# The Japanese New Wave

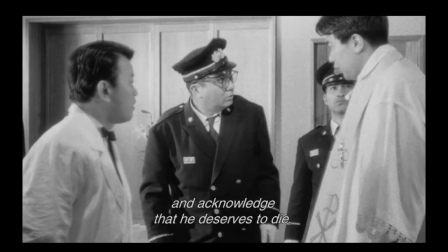(4:03)
Death by Hanging, a film directed by Nagisa Oshima and released in 1968,
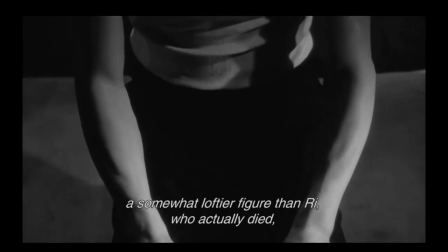(4:08)
tells the story of a young Korean man named R who raped and killed two Japanese girls and is sentenced to death by hanging.
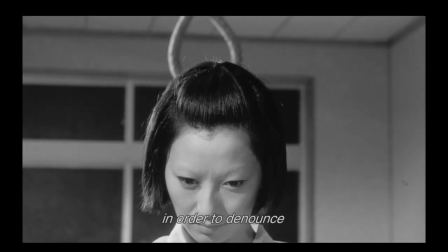(4:15)
However, the execution fails to kill him. Naturally, many would assume they would redo the execution.
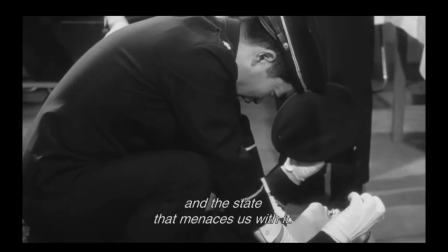(4:20)
However, R had lost consciousness, and killing him in that state wouldn't be illegal. When R eventually wakes up, he has lost all his memories.
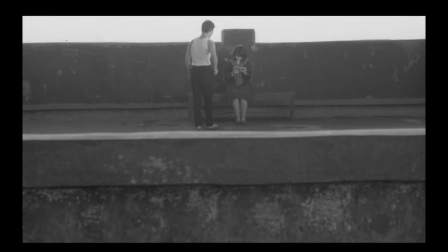(4:29)
Not only does he not remember his crimes, but also who he is.
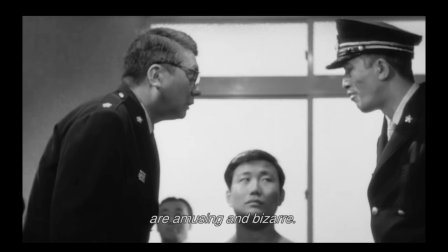(4:33)
The guards decide to reenact his crimes to show R why he is being executed, before they eventually redo the execution.
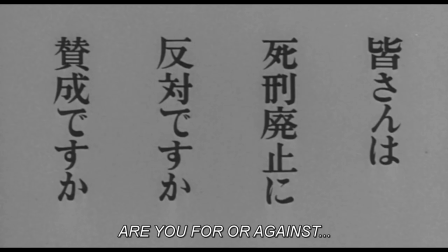(4:40)
The film begins with Oshima asking the audience whether or not they agree with the capital punishment.
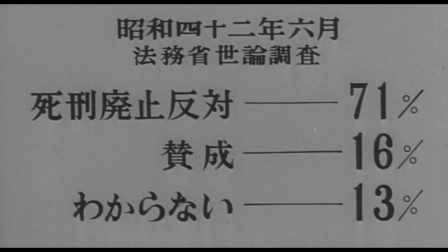(4:45)
He shows a public opinion poll conducted in 1967, showcased that 71% of the Japanese people were in support of the death penalty.
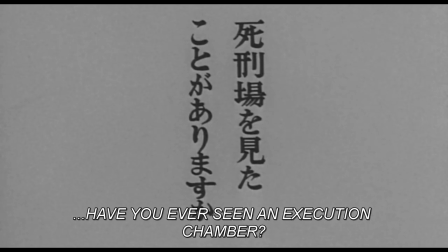(4:54)
Then, Oshima directly addresses those in favor of the death penalty. Have you ever seen an execution chamber?
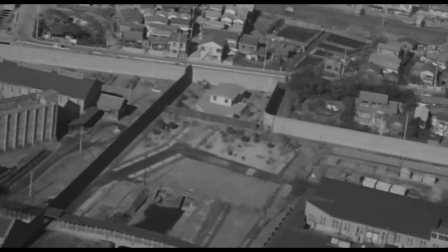(5:01)
Like a documentary, the film slowly goes through each and every procedure of the death penalty in Japan.
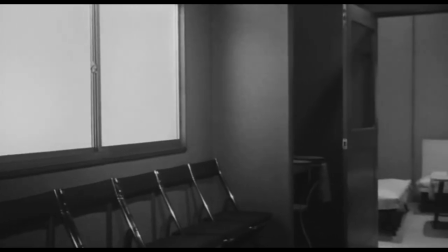(5:07)
In this sequence of shots,
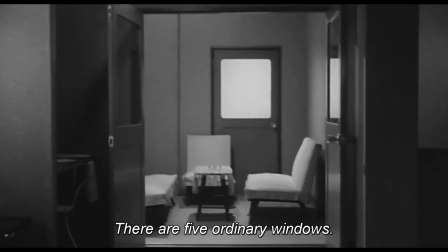(5:09)
Oshima uses a handheld camera to create a handheld documentary feel to make the film seem more lifelike as well as giving the audience a point of view like perspective.
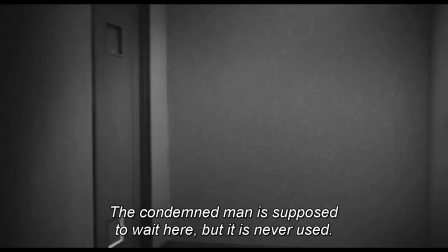(5:18)
This creates a bridge between this fictional story of the film with the real-life societal issues Japan faces, and in this case, the death penalty.
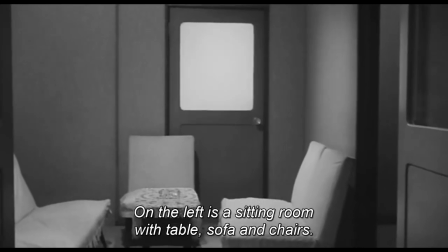(5:27)
The second film element I will discuss is the use of long takes.
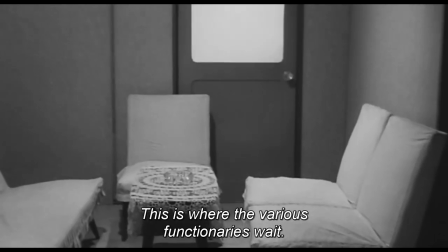(5:31)
Long takes are a noticeable film element used by Oshima when displaying the interior of the execution chamber.
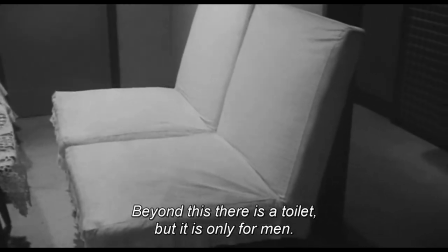(5:37)
He uses these long takes to create a sense of realism and to draw the viewer into the film.
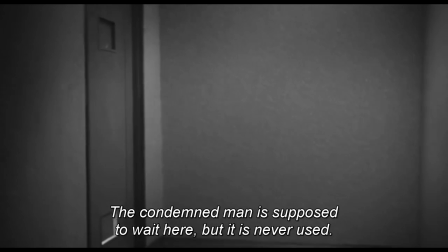(5:42)
Through these longer shots, Oshima creates a rather naturalistic and obtrusive viewing experience, allowing the viewer to fully immerse themselves into the environment of the film. Lastly, Oshima also uses framing.
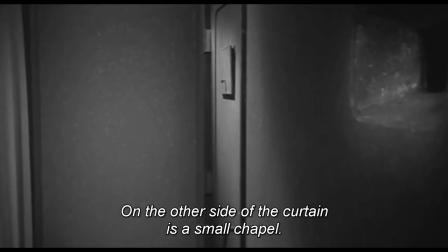(5:58)
The composition of the film uses the blocking technique of shapes,
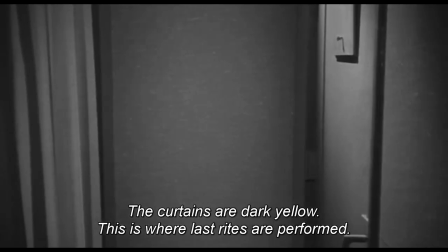(6:01)
more specifically rectangles to exemplify the entrapment, isolation, and fear of R's character.
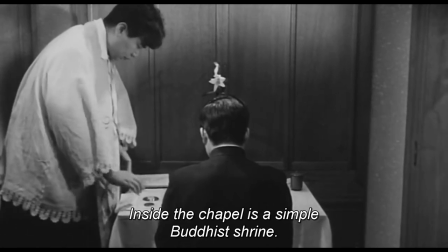(6:07)
As the camera pushes out waves from R after he is given the chance to pray for the last time, the shoulders of the guards create leading lines towards the main character.
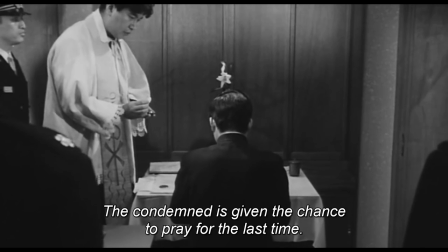(6:16)
Their black outfits also create an incomplete rectangular frame around him, drawing the viewer's attention to him and establishing him as the main character.
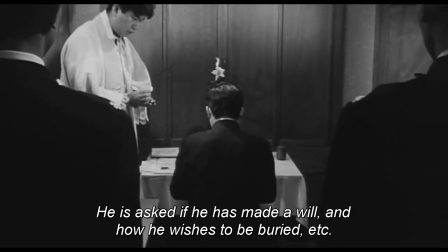(6:24)
Compared to the other characters in the frame, R is kneeling down, while the other characters like the priest and guards are all standing upright.
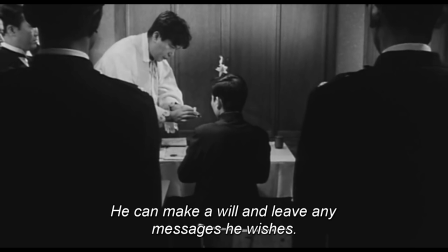(6:32)
This creates a power dynamic between the characters, framing R as a vulnerable and scared individual.
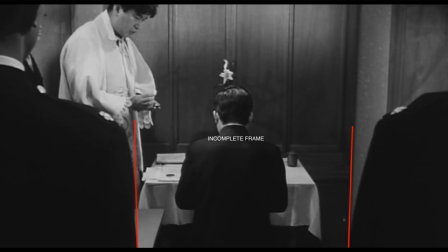(6:38)
This is also seen by the incomplete framing created by the guards' shoulders. Rather than creating a full rectangular frame, Oshima uses an incomplete frame to establish that the fear the character experiences has not fully set in yet, as he is sat quite still and seems to be at peace in this scene.
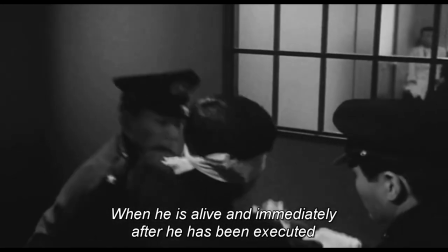(6:55)
When R is being dragged to the execution room, he is trembling and struggling against the guards in the fear.
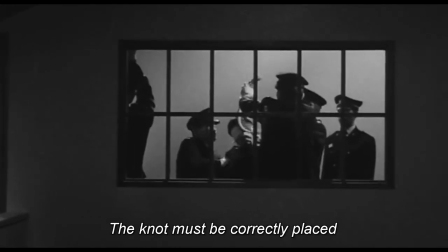(7:02)
The rectangular window with bars creates a complete rectangular frame.
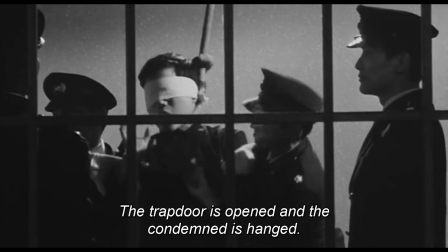(7:06)
In contrast to the previous shot, this shot boxes the character in and showcases his entrapment and fear as he struggles.
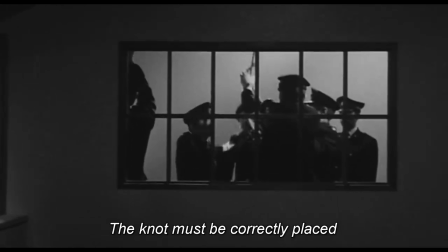(7:13)
Lastly, the long take here is used to create discomfort, showcasing the cruel nature of the death penalty.
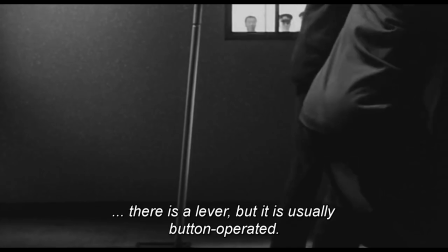(7:21)
Overall, Oshima's use of foam elements in Death by Hanging is a prime example of the Japanese New Waves movement,
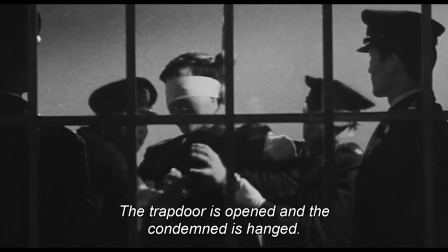(7:28)
placing emphasis on prominent characteristics such as experimentation with cinematic techniques, rejection of cinematic conventions,
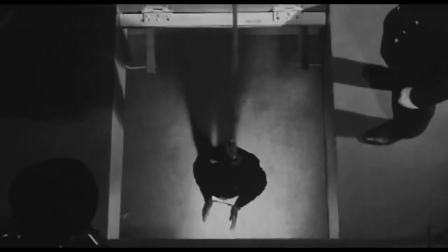(7:35)
and focuses on political and social issues in Japan at the time.
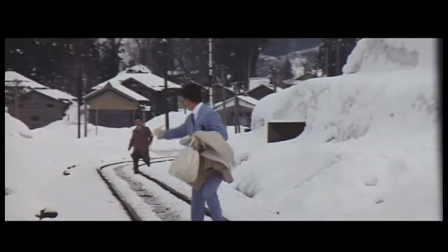(7:41)
The Japanese New Wave not only had a huge impact on Japanese culture and cinema, it also influenced other film movements as well as inspired various directors.
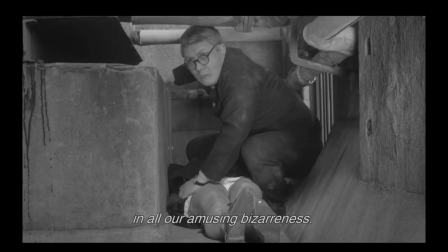(7:49)
Having been influenced heavily by the French New Wave, the Japanese New Wave acted as a foundation for other movements to expand upon.
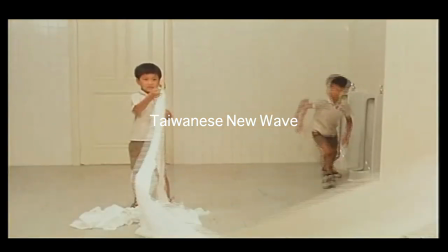(7:56)
The Taiwanese New Wave, for instance, was a movement from the mid-1980s into the 2000s,
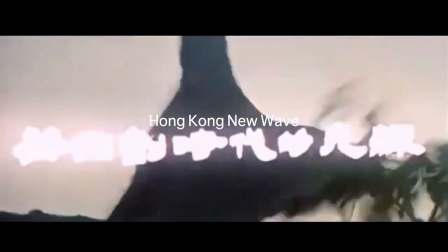(8:02)
and the Hong Kong New Wave was from the late 1970s to the early 1990s, and both of them were heavily influenced by the Japanese New Wave.